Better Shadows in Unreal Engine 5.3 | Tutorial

Hello, welcome to this super quick video where I'll be showing you how you can get deeper shadows from your foliage inside Unreal Engine 5.
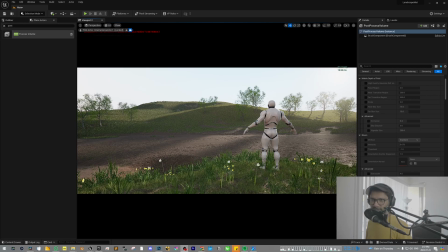7s
So let's dive into it. Alright, I have this very basic scene over here with a directional light and an HDRI backdrop.
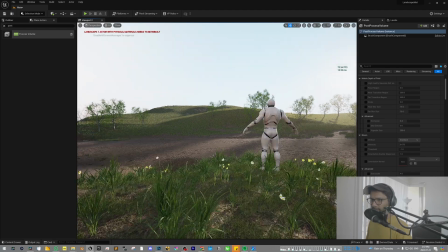13s
And if I go outside my camera, you can see I have some foliage over here as well.
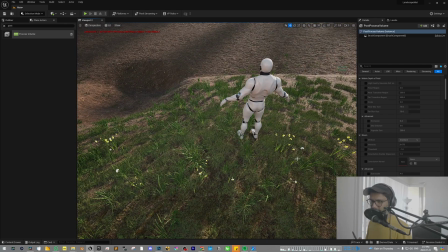17s
But you can see there's not much contact shadow, those deep contact shadow, which really grounds this foliage to the landscape.
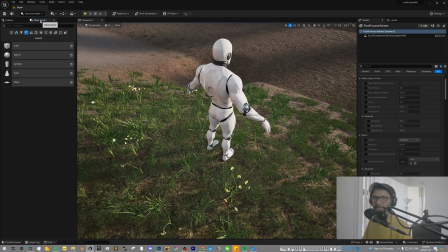25s
so to achieve that let's type in in place actor tab like let's type in post process and drag that in once you have the post process selected we'll just go into search again and then type in unbound and
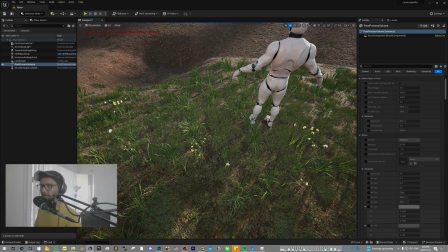43s
make sure that is checked so that it's affecting our entire scene all right so I'm going to go back to our search tab and type in global that would give us the global illumination parameters and if you check method and switch this to standalone ray trace so immediately you see we that has
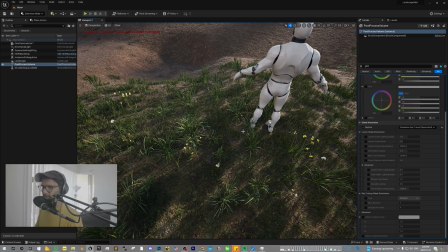59s
an effect on our foliage and now we have those deep shadows that's really cool uh going further down you have some controls over it uh the first is the indirect lighting intensity which is basically the the intensity of the bounces so
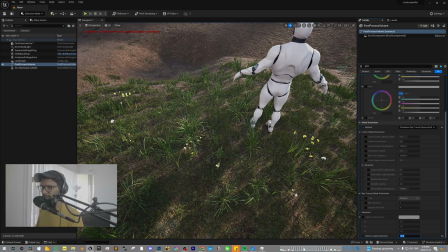73s
if you say 20 uh that would increase those so the shadows
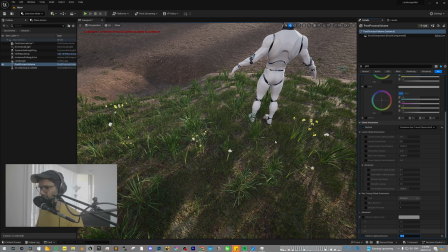78s
will be lifted a little bit for this scene i think 15 is a natural number maybe 12.
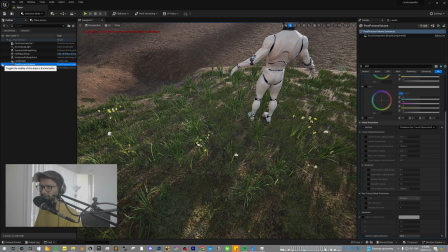87s
if you turn the post process on and off you can see how much of an effect that has it shapes the foliage better and it looks much more nicer so another control you can have is if you want the shadows to be even deeper you can type in shadow and then you have
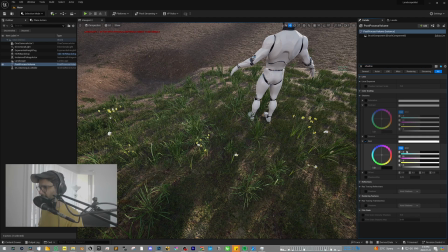106s
the shadow color controls so you can check in gain and then reduce the gain value and that would give you a deeper shadow as well yeah that was a video that was a quick one i just wanted to share this little setting i was working on the scene i was just not getting enough good shadows so that really worked out for me please like share and subscribe if you like the channel and the content I put out and I'll see you in the next one. Cheers.